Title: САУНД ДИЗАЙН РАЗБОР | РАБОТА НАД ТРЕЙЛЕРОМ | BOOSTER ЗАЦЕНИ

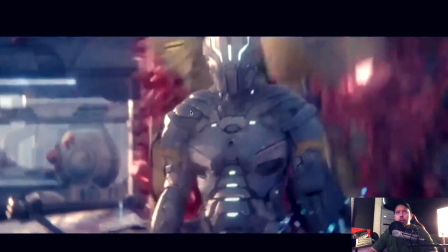Фактура, опять же, то там какие-то кубики пластиковые, теперь стекло у нас, давайте определимся уже. Вот о чем я говорю, нам нужно максимально раскрывать персонажа, чтобы в протяжении любого, если это будет фильм, то есть,
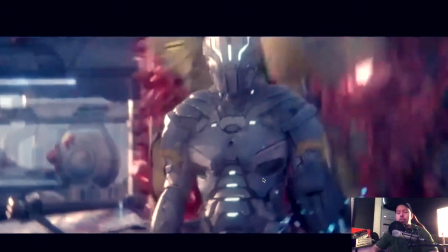следовательно, через 10 минут мы сделаем вообще другую фактуру этого персонажа, это будет полный абсурд.
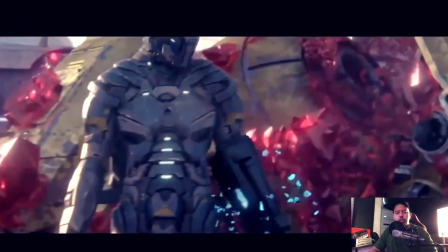Нету сабовости.
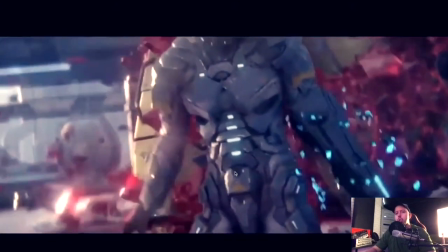Не хватает импакта, такого, хит, импакт, там, саунд.
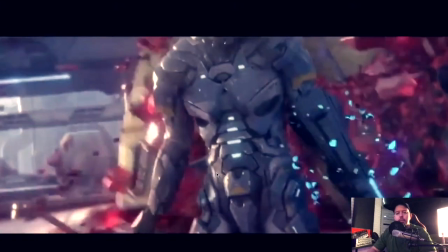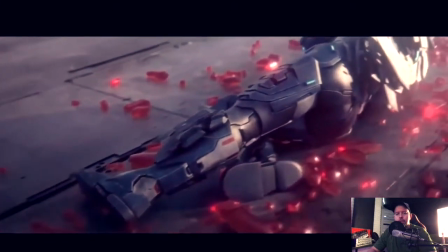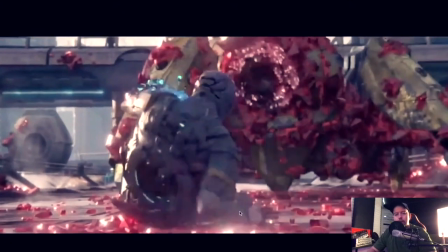Драг саунда, опять же, не хватает, то есть, перетаскивание.
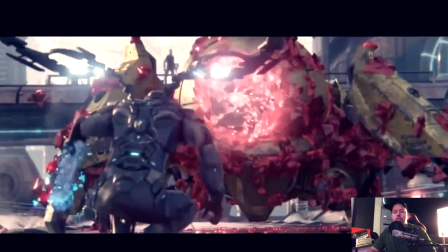Вот не раскрывается тоже этот персонаж. Есть какие-то звучки, да, механик, sci-fi, но почему не сделать привязку к какому-то интересному,
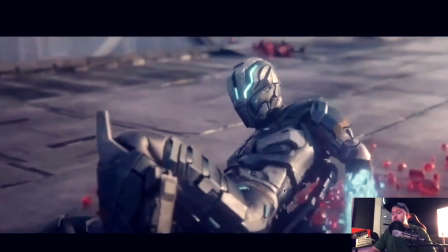даже, ладно, хер с ним, роботизированному, большому монстру.
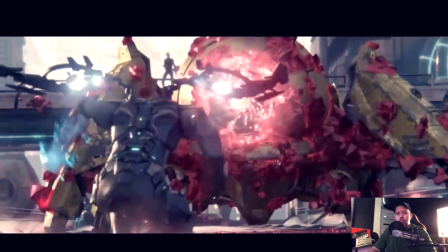То есть нет, ну, не чувствуется массивности, должно быть какого-нибудь, тот же, это тот же Годзилла, тот же Кинг-Конг, только в формате робота, еще и с какой-то интересной текстурой в плане визуализации звука.
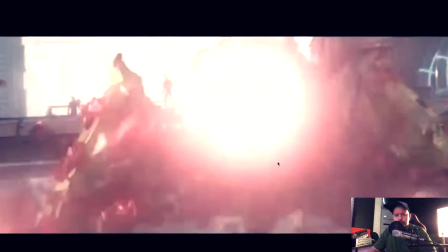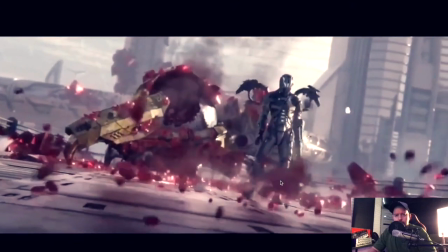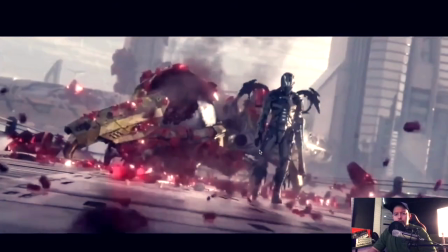Бэкграунд тоже не озвучен.
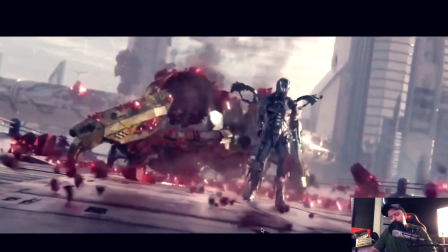Не фоули тоже шагов.
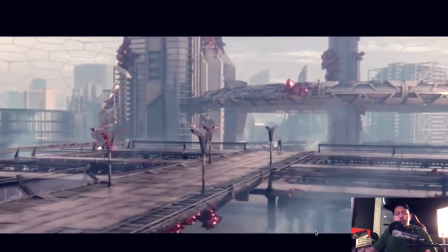Не чувствуется проработанного пространства вообще, эмбиенса, локации, тут нету смены.
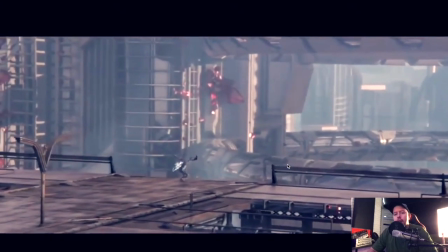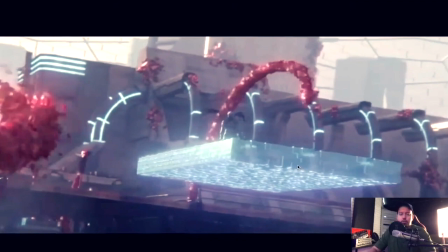Смены кадров, да, из одной локации в другую, то есть акцентов на большую, да, какую-то дальний план, сцену, то есть чтобы ощущать, где мы находимся.
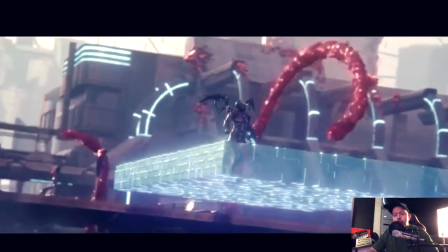Вот о чем я говорил, здесь уже другая фактура вообще. Здесь у нас стрекотание появилось.
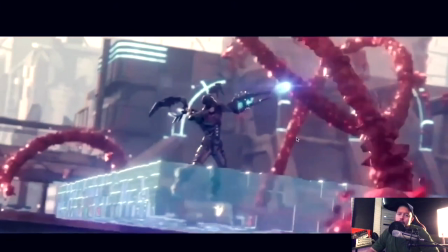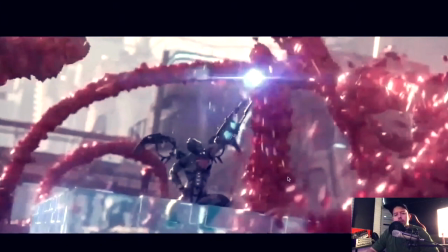синематика не раскрыта в плане акцентных моментов. У нас есть борьба, у нас есть переживание, трагедия. Здесь акцент на то, что все, хана врагу.
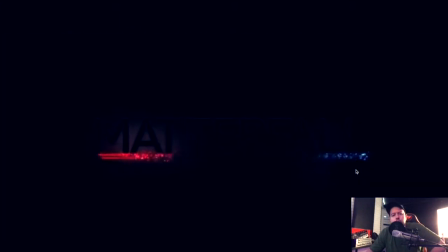Никак мы не подчеркиваем, продолжаем дальше. Звуки, музыку. То есть, следовательно, нам нужно сделать там... ну, опять же, точку какую-то минорную, да. И потом сделать разгон.
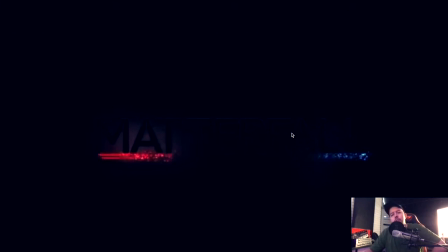То есть погружение к тому, что у нас главный герой все-таки остался жив. Следовательно, музыкально, с саунд-дизайном это, конечно же, нужно подчеркивать.
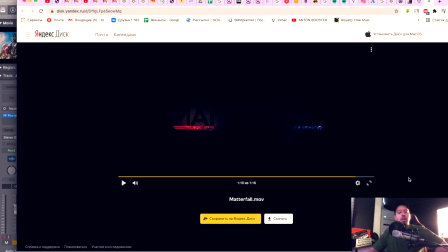Так что, ребят, обязательно анализируйте более детально, какой вывод, да, любую работу. Прислушивайтесь к оригиналам, но не копируйте. Однозначно. Второе, да. Третье. Уделяйте внимание главным персонажам.
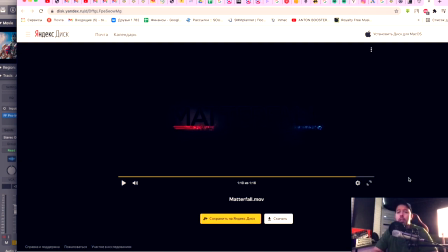Это очень важно. Они как раз-таки несут нам основную, скажем так, информацию, да, в наших сценариях, вот в этих сценариях, в картине.
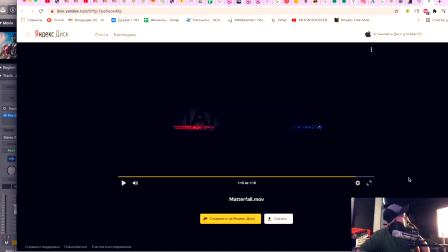Это важно. Вот. И что еще? Да и, в общем-то, и все.